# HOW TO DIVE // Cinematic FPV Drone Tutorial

Hi, Tom here, filmmaker and FPV drone pilot, and in today's video I'm going to teach you how to do a dive with your FPV drone.
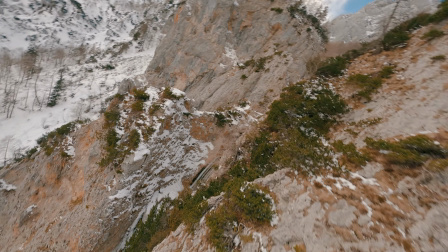You're gonna learn how to approach it safely and how to capture epic videos.
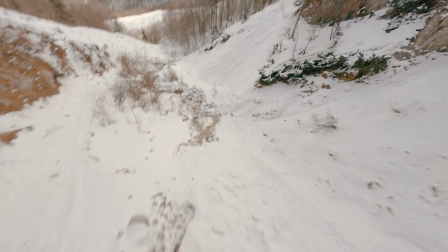But let's first explain why even do a dive besides the obvious reason that it's super fun to do. Well, there are two most common scenarios where you're gonna do this move in cinematic FPV world.
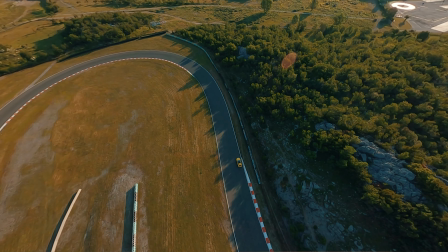First one being when you're dropping down to go follow your subject.
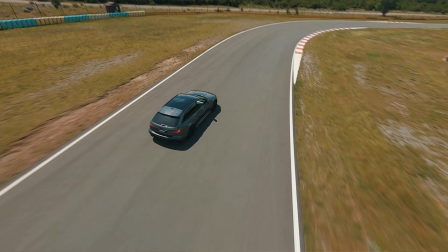It's a great way to enter a new scene because it will immediately capture your viewers' attention and hook them to watch the rest of your video. And that's exactly the main reason why I used a diving shot as an opening scene in my cinematic FPV drone showreel.
Cinematic FPV drone showreel by Tom Strojnik. This one has just fire right off the bat.
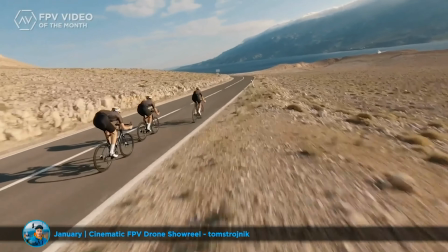That opening shot where he sort of loops right into the car there on the track. I mean, that grabs your attention.
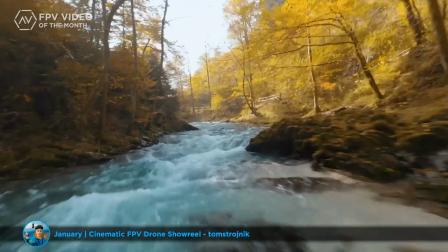I think that's what a lot of people still are working on what's the opening shot that can really grab the attention of the viewer.
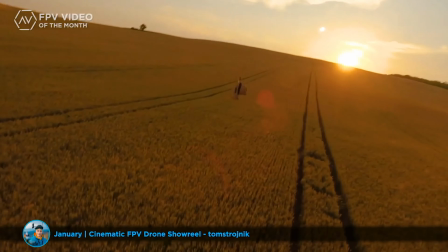And man, Tom had it with this one. Yeah.
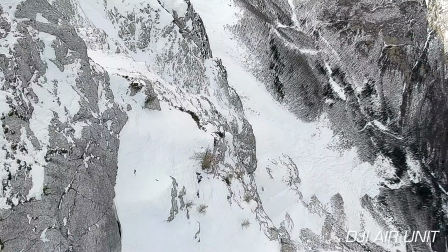And the second scenario is when you're doing proximity flying against mountains, waterfalls, buildings, trees, and so on.
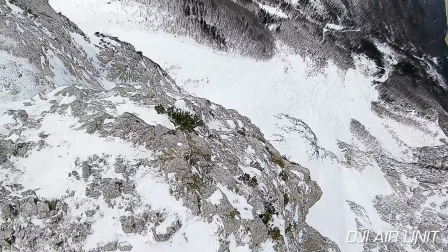Flying in an attractive location really makes a difference and can make your video stand out. So always try to do some research, try to find those cool places because it's so worth it.
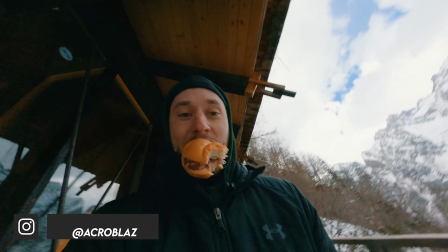So yeah, a few days ago I went diving against a super cool waterfall with my cousin Blaž and my good friend Aleš.
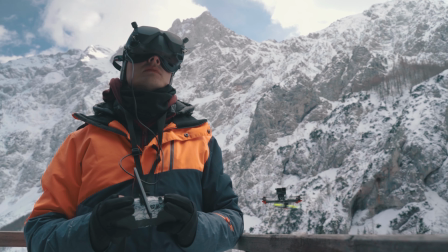We chose this location specifically, well, because it's a 90-meter waterfall surrounded by mighty mountains,
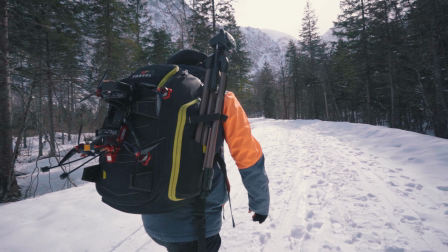a perfect location to practice FPV drone diving. I flew with iFlight Chimera 7 and iFlight Nazgul 5 HD drones,
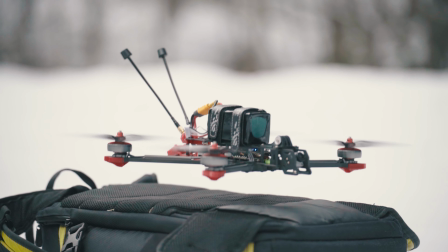and I gotta say that flying the 7-inch was a better choice and a better experience for this specific case because of how well it handled strong winds.
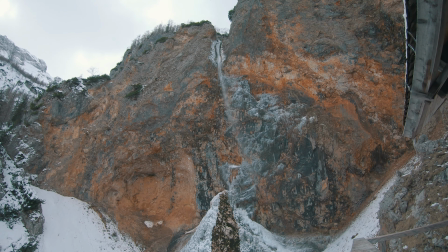You can see the waterfall going all over the place because winds were really strong,
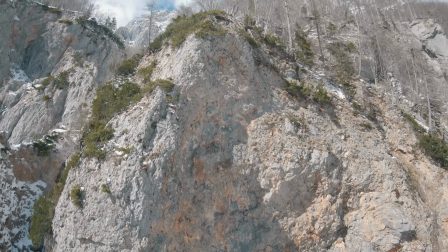and the advantage of flying with a 7-inch is that it's heavier and therefore more stable in the air, wind doesn't affect it so much,
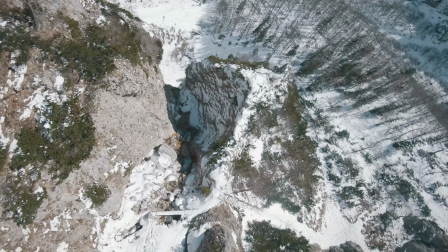and because it's heavier, well, it also dives faster, meaning bigger speeds, meaning the dive is even more fun to do.
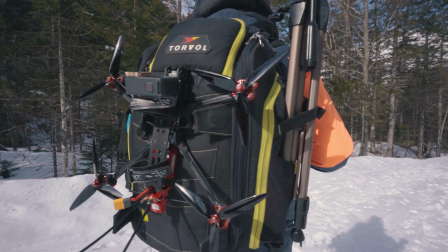And the factory tune on Chimera 7 is amazing, it flies really smooth with precision, and I'm planning to release a full YouTube review soon. I still want to test the drone before I give you my feedback, but if you do have any questions that you want me to answer in the Chimera 7 review, leave a comment below this video. Okay, so let's now do the dive movement breakdown. So what's essentially happening when you're diving is that, well, you are flying directly down from height. Now the way I usually approach the dive is that I fly towards the starting position, then do a split S turn and immediately throttle to zero, again throttle to zero, and during the dive then you slowly start to adjust with micro throttle management, pitch management, depending if you want to slowly fly closer or away from the waterfall. And then once you're starting to, well, get closer and closer to the ground, you will gradually start applying throttle and pitch back and safely, hopefully safely, fly away.
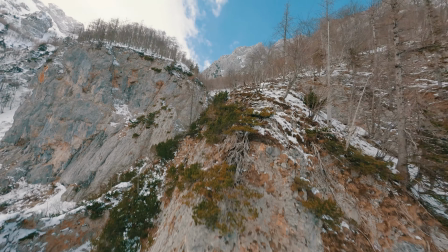So let's put theory into practice. So we fly to the starting position, do a split S, and as you can hear, immediately throttle to zero,
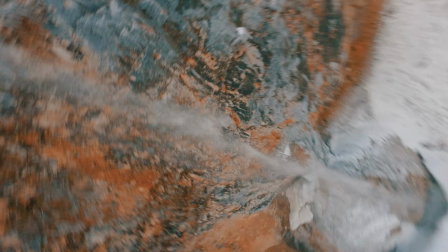and all I'm doing is I'm using my right stick to roll and pitch to position myself as close to the waterfall as possible for proximity flying,
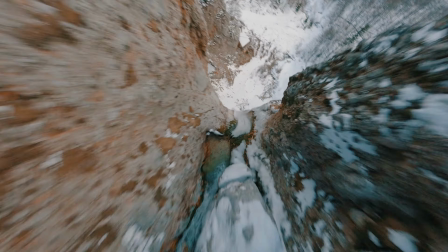and once I'm above the waterfall I pitch forward to continue proximity flying against the waterfall. If I didn't pitch forward, it would carry me away from the waterfall and the dive wouldn't look so good.
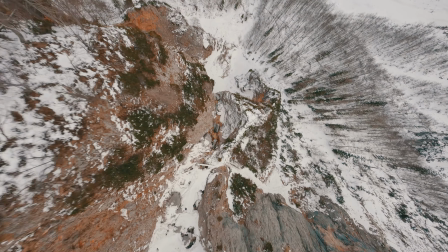The key to making your dives look as epic as possible is of course to fly as close as possible,
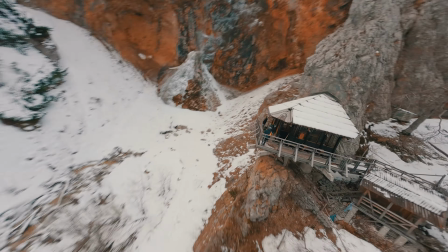because it creates a lot of depth in the composition and things are happening super fast, so your audience will really immerse into the whole visual experience.
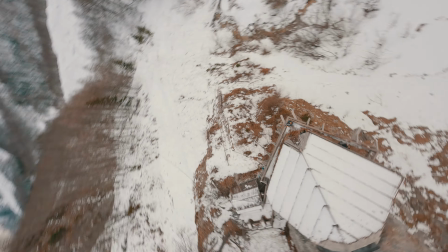But it is sketchy and there is no room for making mistakes there, because the closer you fly, the bigger the chance that you will crash, but the reward is so worth it.